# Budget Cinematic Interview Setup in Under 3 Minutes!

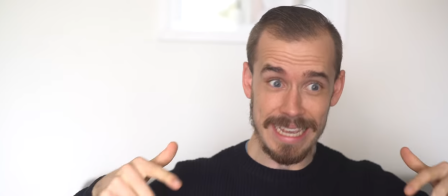So this is the end result and this is how it looks before we made any changes to it.
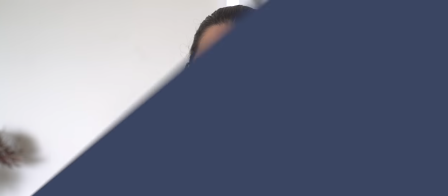So let's get this cinematic interview set up underway. First things first, I'm moving my subject as far away from the background as possible.
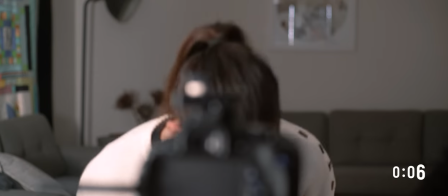This helps to create depth which will make for a much more cinematic shot than if you just ride up against a wall or a background.
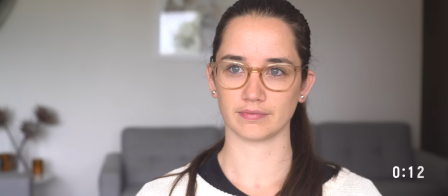From there, let's talk lighting. The first thing you want to do is cut out any natural light. I'm just using these super budget clamps to hang blankets around the room.
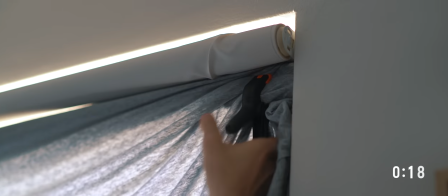You could also just close the blinds if you have them or use tape or do whatever works for you.
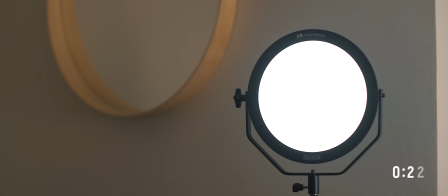Next, let's bring in our key light I'm using the Falcon Eyes SO-28 TD,
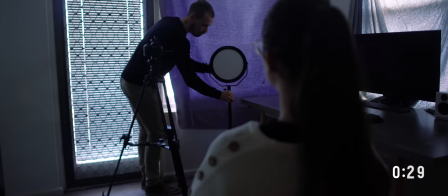but any light works here as long as it's got a bright enough output I'm placing this on a roughly 45 degree angle from my subject Mainly because I don't want flat lighting here in this scenario.
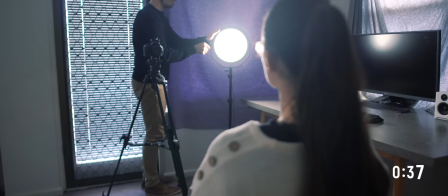I want some pretty solid contrast Which is what you want if you're going for a cinematic shot from there We want to soften our light as much as
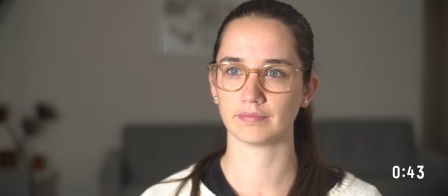possible Now the Falcon Eyes light I'm using is already nice and soft but I want it even softer and softening our light is one of the key steps in making our shots look more cinematic.
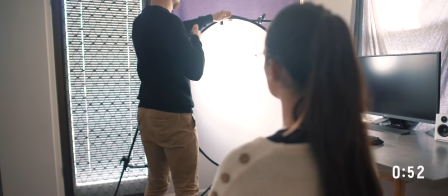So I'm putting a diffusion panel set up on a stand in front of my key light but you could also use a shower curtain or some baking
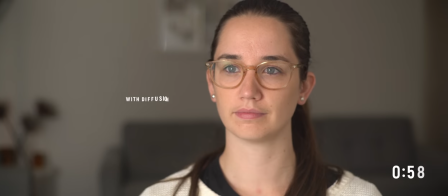paper or even better yet you could just bounce the light off something that's large and white such as a wall or a bed sheet and that will do just as good and sometimes even a better job altogether. From there, let's get our framing right.
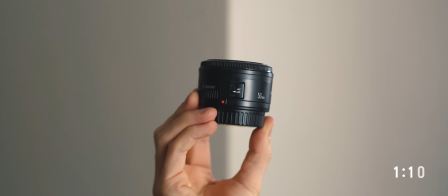So just as an FYI, I'm using a 50 millimeter lens for a nice tight portrait shot. this helps create good depth from the background as well.
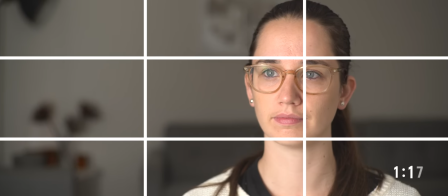Now traditional interview shots have the subject off on either the left or right thirds of the frame and I'm going for a tight mid shot here
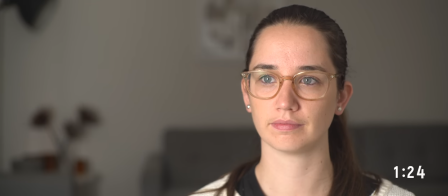so I just want a small amount of headroom above my subject but definitely not too much otherwise your subject will look cramped within your shot.
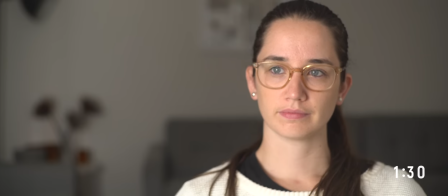Then I want my subject angled off a bit angling their bodies slightly towards the space on either the right or left
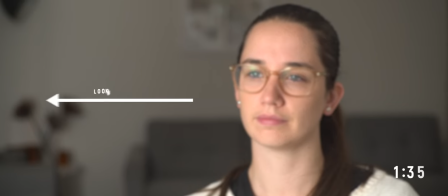of where they're sitting and this is to create what we call looking room which is common for traditional interview setups.
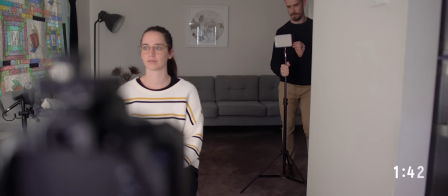Okay the cherry on the cake is the backlight. I'm going to place a small aperture LED light on a stand and just slightly out of frame on the opposite side of where my key light was.
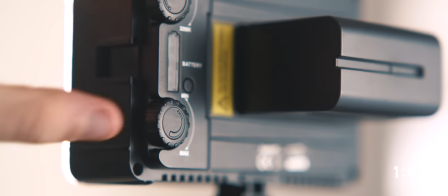Mangling it towards my subject and I'm going to make sure that the intensity is fairly low.
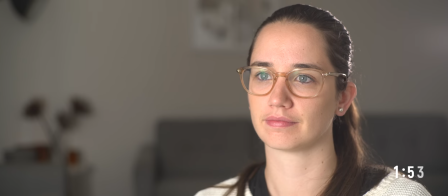When we turn this backlight on we get a beautiful highlight around the back of our subject which just makes them pop in the frame. This is my favorite part of the whole lighting setup.
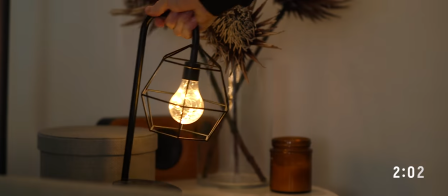Finally a couple of practical lights in the background to further enhance the depth and to make our background a little more interesting and that's it for the visual side of things.
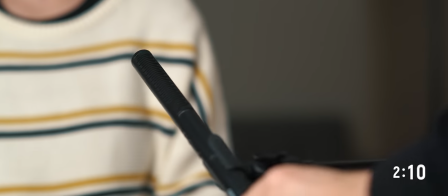From there, the last step is to get the audio set up. I'm using a shotgun microphone on a mic stand angled between the mouth and chest of my subject.
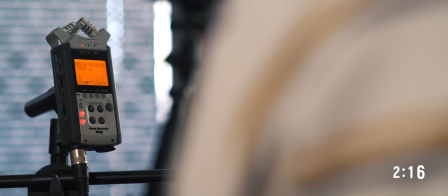This is plugged into a Zoom H4n, meaning audio is recording separately from my camera.
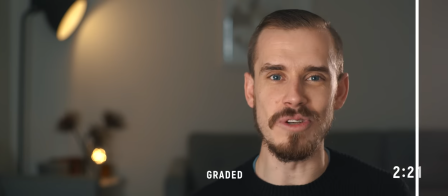And that's it. This is the finished cinematic interview shot and clocking in under three minutes as well. Hopefully you enjoyed the video. Thank you all very much for watching and I'll catch you later.